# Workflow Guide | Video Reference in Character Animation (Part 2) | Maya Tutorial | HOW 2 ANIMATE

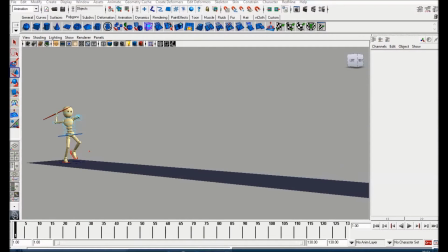0:02 Hello guys, and welcome back to the How to Animate YouTube channel. My name is James, and in today's video we're going to be continuing on with this animation. If you missed part one, then I'll leave a link in the description, make sure you check that out. And don't forget to subscribe to be notified of future videos, and if you find this video at all helpful,
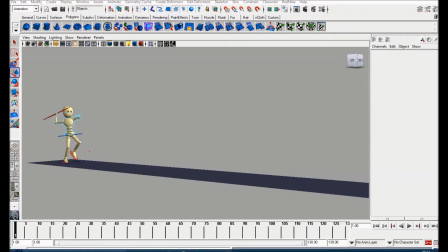0:20 please help the channel out by giving it a thumbs up. So let's get into it. So as you can see, these are the key poses that I extracted from the reference footage.
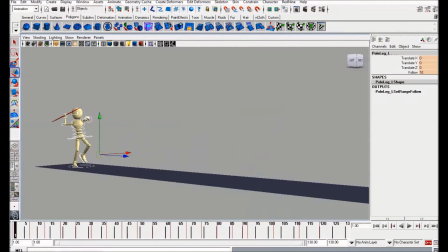0:28 So what we're going to do now is start refining this. So the first thing I'm going to do is come out of step mode. So I'm going to select the whole character
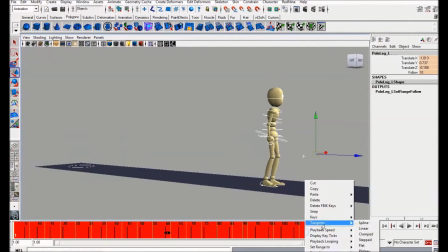0:39 and shift select everything on the timeline and right click and go to linear.
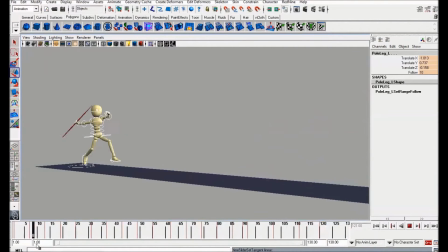0:46 Okay, now we could go to spline, but it's always a good idea to come out of step mode into linear so you're not getting any extra overshoots. This will allow you to see if you need to add more in-betweens and everything like that. So let's give this a play, and this is going to be really bad.
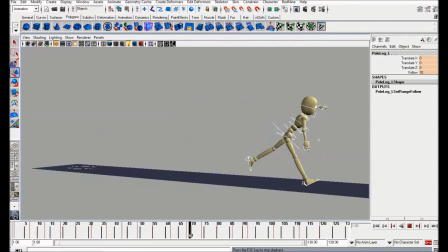1:05 Okay, so as you can see, it's really really rough, but that's fine.
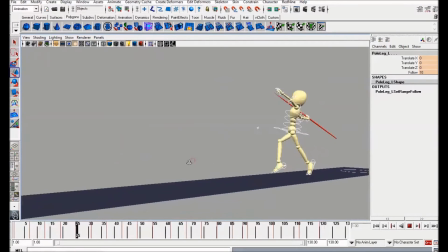1:11 Whenever you come out of step mode, this is what you're going to have. Okay, but the advantage is the base is there.
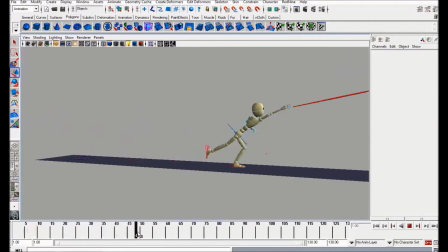1:19 Okay, we've got all the keys in place. We're going to go in and add some more in-betweens to define, especially this bit here. You see the way the javelin's pointing down, so we need to add another in-between here just to define that straight line of it coming through.
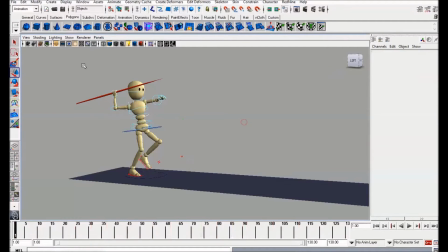1:34 I'm going to start by doing a quick timing pass.
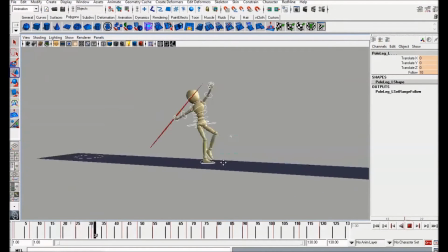1:38 Okay, as you can see, everything looks very samey and floaty at the moment,
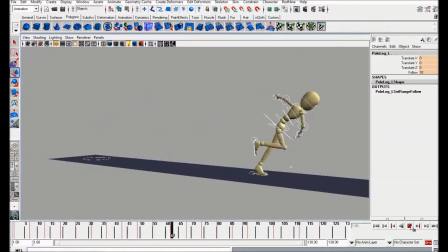1:45 and basically what we're going to do is start compressing some of these frames to get the right timings. Okay, and this is just going to be a very rough timing pass.
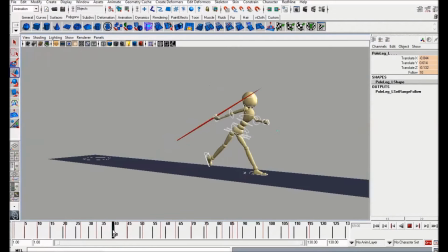2:01 So I'm just kind of feeling out what I think the right timing should be.
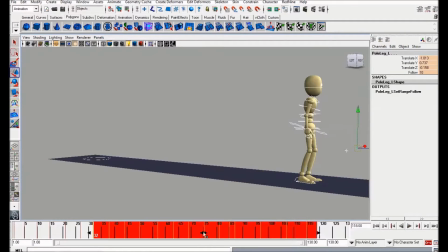2:06 I think we're going to need a bit more on this anticipation here. Okay, and then I'm going to really cut down on the amount of frames on the actual throw itself.
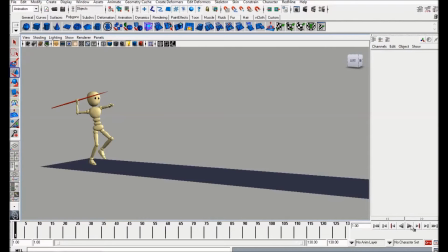2:16 So guys, I've gone ahead and done a timing pass. As you can see, it's starting to look a bit better now. I've also gone in and started fixing up the feet here.
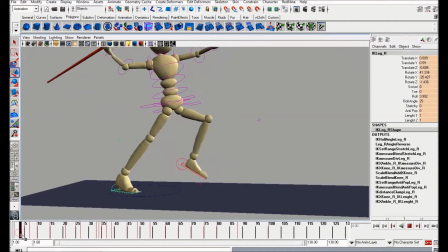2:27 So I've gone in, and if you just look at the keys, I've gone in and keyed quite a bit on top
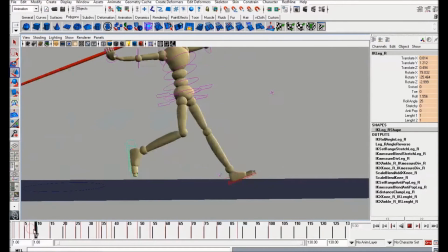2:35 of what we had, really just defining the arcs of the feet here. Okay, I've also stretched out his foot at this point.
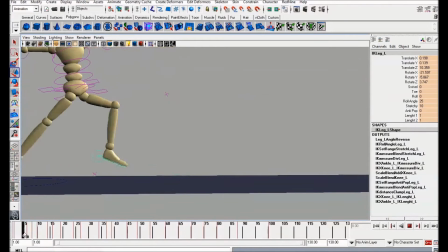2:45 Okay, so before it was very sort of spongy, but you want to make sure you get this front leg nice and straight before the hips come down, because it just adds a lot of weight.
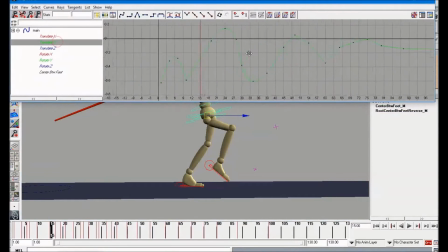2:57 Okay, and I'm going to show you what I've done for the translate Y. Okay, this is still pretty rough,
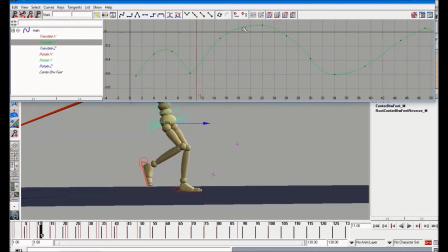3:07 but you see we've got the basic bouncing ball kind of shape here.
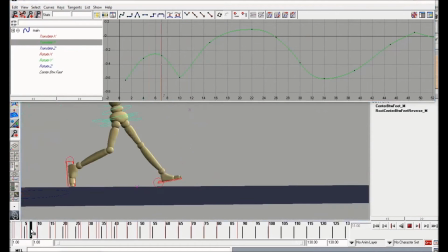3:12 If you want to go back and watch my other video on the bouncing ball, you'll see this is exactly what we was doing for that. The same principles apply here, so
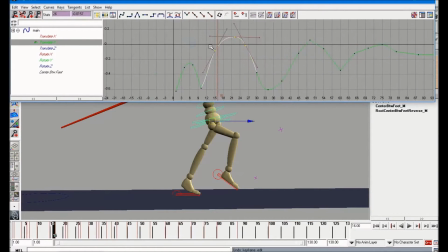3:24 don't neglect your bouncing balls, because there's a lot of information you'll get from that that will help you when you start going on to full body stuff.
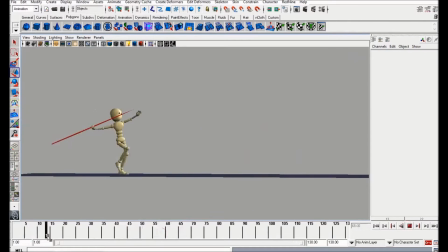3:32 Okay, and I think it's time to do another timing pass. Okay, because this run up still feels very slow to me. Okay, so I'm just gonna do some experimentation with the timings.
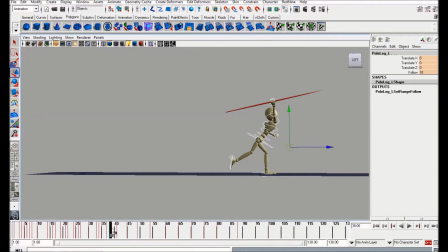3:48 Okay, I'm quite happy with the timing of the throw. I still need to define this in between a bit more, so it's mainly just this run. So I'm just going to grab everything and speed it up a bit.
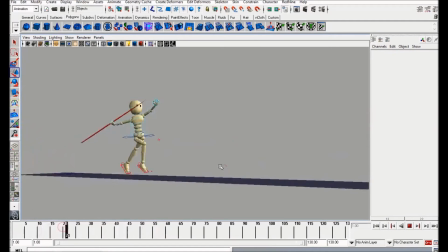4:02 Yeah, so already that feels a lot better. It's a very hard thing to build up your sense of timing. Okay, it does take a little while.